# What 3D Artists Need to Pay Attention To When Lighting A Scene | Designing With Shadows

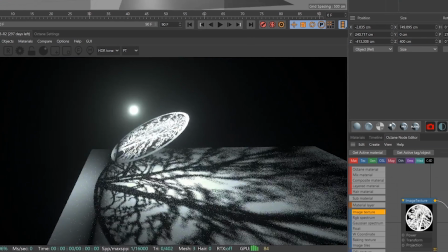When talking about lighting, no one ever focuses on the impact shadows can have on the design of your shot.
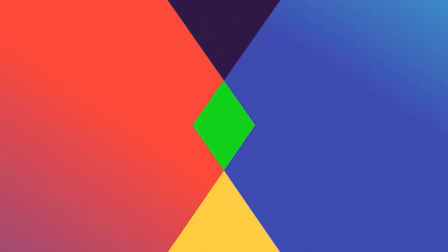Hey, what's up? I'm David Aryev and I'm a 3D motion designer and educator, and I'm going to help you make your renders better.
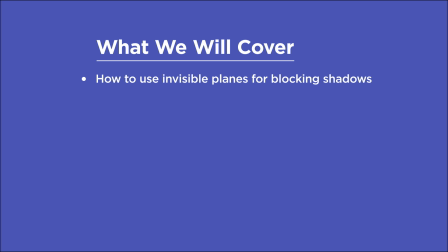In this video, you'll learn how to use invisible planes to flag off lights and create areas of shadow, use props to create shadows from off camera, add gobo patterns to lights, alter the quality of shadows by either choosing hard or soft shadows,
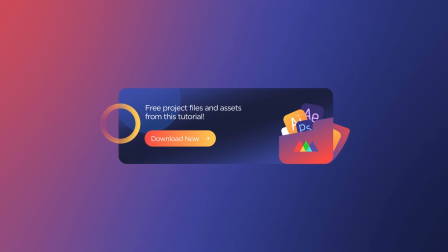and create shadows with fog volumes and VDBs. If you want more ideas to improve your renders, make sure to grab our PDF of 10 tips in the description.
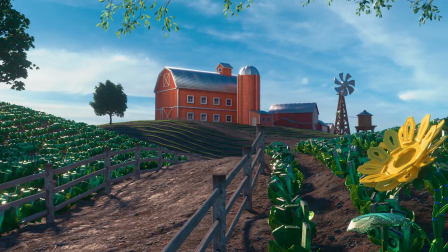Now let's get started. As much as we need to think about lighting with area lights to improve our renders,
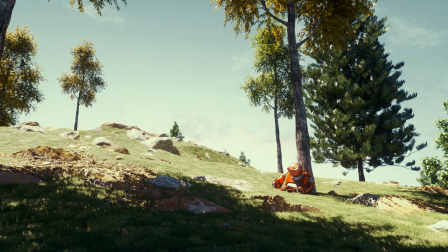we also need to think about crafting our shadows and acting like a DP would on set by flagging
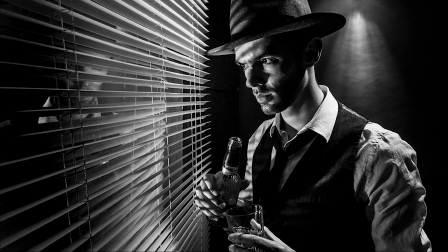lights and creating interesting shadow patterns to guide the eye or just add detail and make it feel like there's
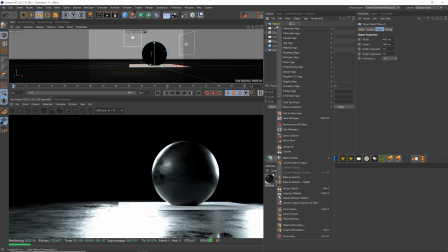a larger world off camera. Here's one of the easiest ways to create shadows. Just make a plane that's invisible to camera with a black texture on it.
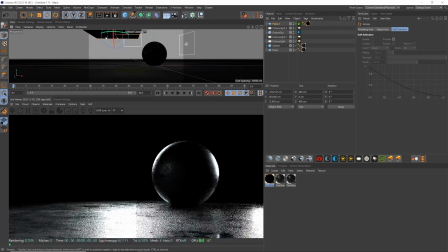Now as you move it around, it acts like a flag to the light so you can design your shadows more intentionally.
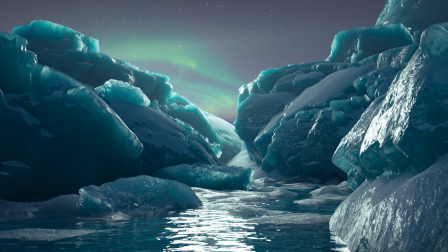Here in this recent ice scene I built, I felt that the foreground was distracting and everything had too much light, so I threw the foreground into shadow to lead the eye more naturally into the shot.
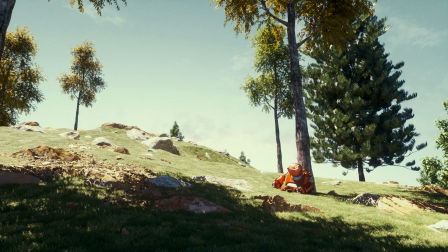Here's an outdoor scene with some nice strong sunlight, but just by adding an off-camera tree we can bring in some shadows to add patterns and detail, and create that dappled sunlight look.
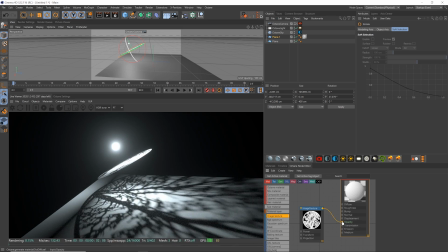We can also do the same kind of thing by putting an alpha channel into a plane.
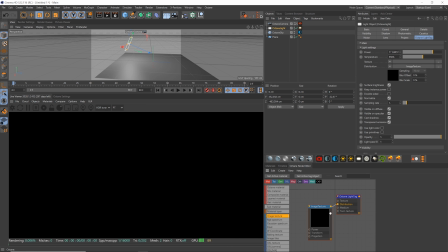Or if we want to add in some shadows that track with the light itself, then we can place a texture into it here in the distribution slot.
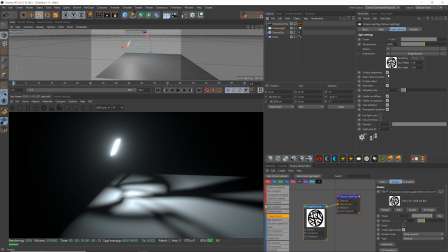And as we scale the light down smaller and smaller, with surface brightness off so that the light doesn't get darker as we scale it down, we'll see the shadows sharpen up.
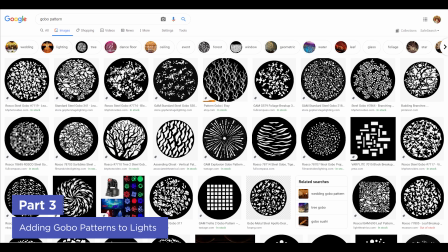Just search for Gobo Pattern on Google and you'll get a ton of great results.
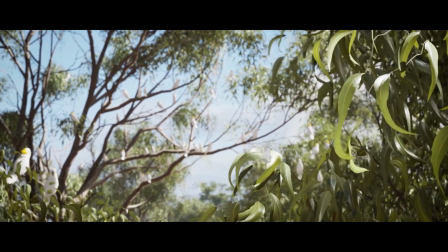Here's a subtle example from an amazing video called Memories of Australia, which was actually created in Unreal Engine.
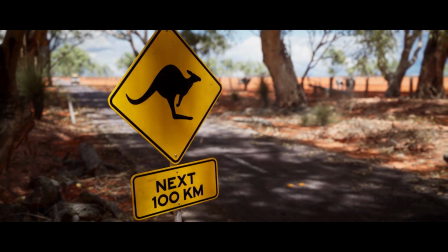Notice how much life this slight shadow animation adds to the shot. We also want to pay attention to the quality of our shadows.
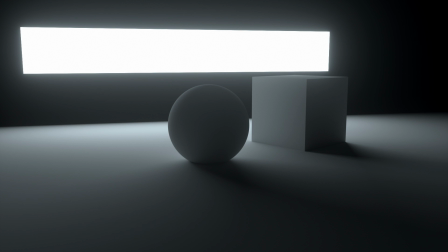Soft shadows happen with large sources and hard shadows are created with small sources.
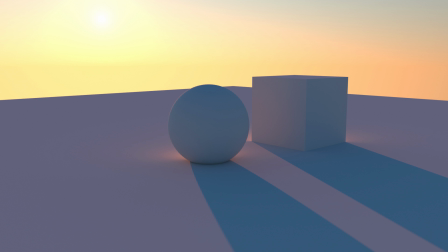The sun actually acts like a small source because it's so far away and takes up a very small area of the sky, but it's bright enough for the light to reach us.
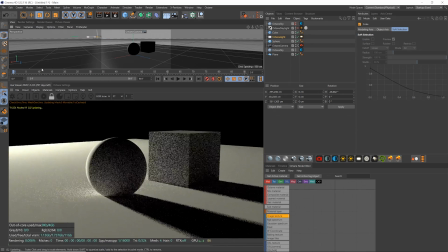So if you want to mimic a sunlight without using the actual sun, then you need a pretty small but very bright source.
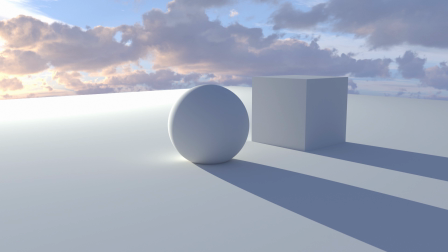And an HDRI to fill the shadows more naturally here with blue bounce light. And it helps to push the light way back so the shadows get more parallel just like the Sun.
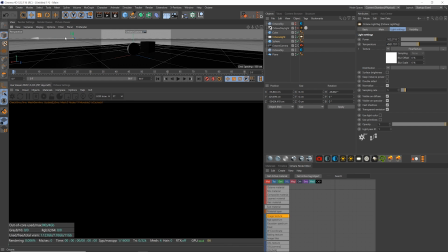Or you could take a large light source and just push it very far away and make it very bright as well. You can see here if we have the area light closer we've got soft shadows but as we move it further back and brighten it up the shadows get much more sharp.
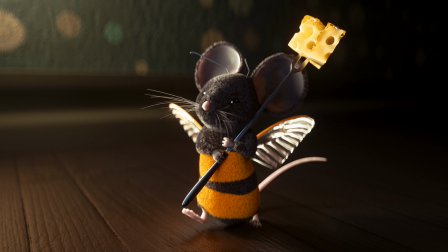With characters like Bumble Mouse here soft shadows often look much nicer than hard ones do.
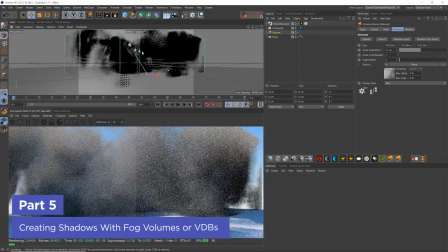We can also create shadows with fog volumes or VDBs which will mimic what clouds do naturally.
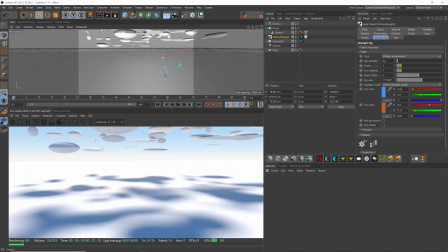Or if you don't have access to those, then just some spheres high up in the scene could work as well to create patches of light and shadow.
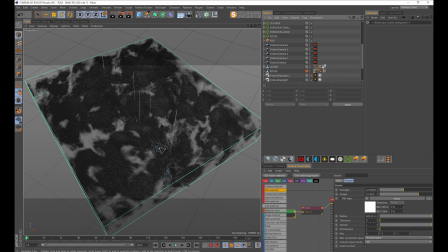For example, here's a fog volume I created for this Megascans macro scene. Here's the ground before and after.
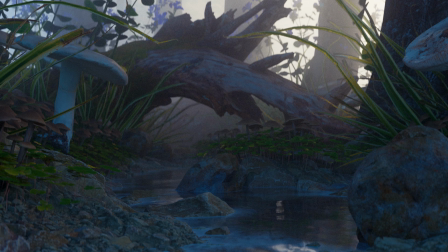Without the patchy fog and just pure haze instead, we flatten out all the light and the whole scene is in shadow.
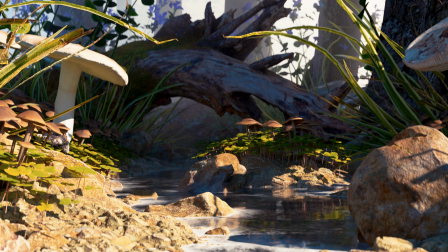We could push the volume back to get the foreground into sunlight, but that creates too harsh of a transition.
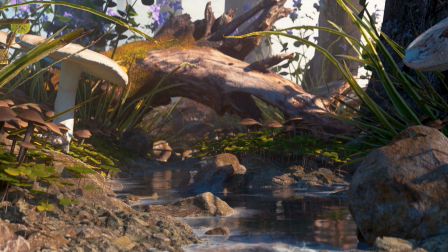But here, when we've added the patchiness to the fog, we get that dappled sunlight effect where there are areas of light and shadow throughout the scene, and it's much more interesting to see.
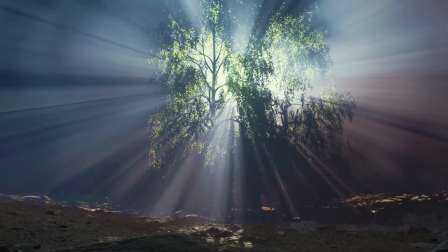God rays are actually another form of shadow. They're just light broken up into a volume. Like here in this environment I designed for a Deadmau5s music video recently,
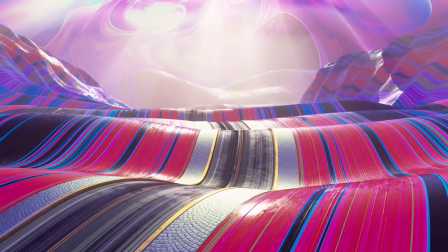I put a bunch of spheres off camera animating with a random effector, and that caused the light to break up and these god rays to shine down onto the environment.
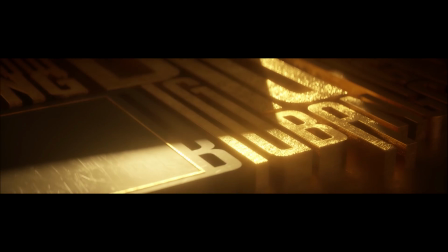Here's a final example of some concert visuals I created for the k-pop group Big Bang, and literally all I'm doing is animating a box in front of the key light to create some sweeping shadows.
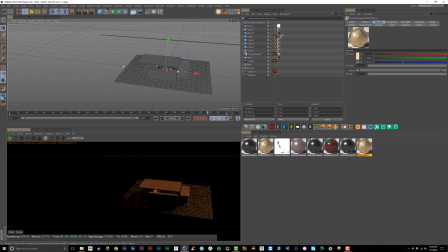This brings so much more visual interest to the shots. And here you can see the setup where it's literally just a cube that's rotating back here to cast shadows.
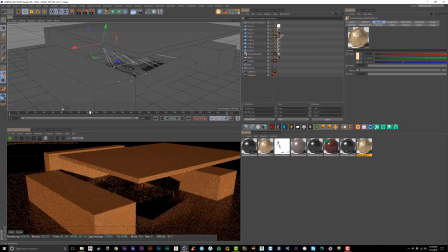It's crazy just how putting objects in front of a light can make such a huge difference.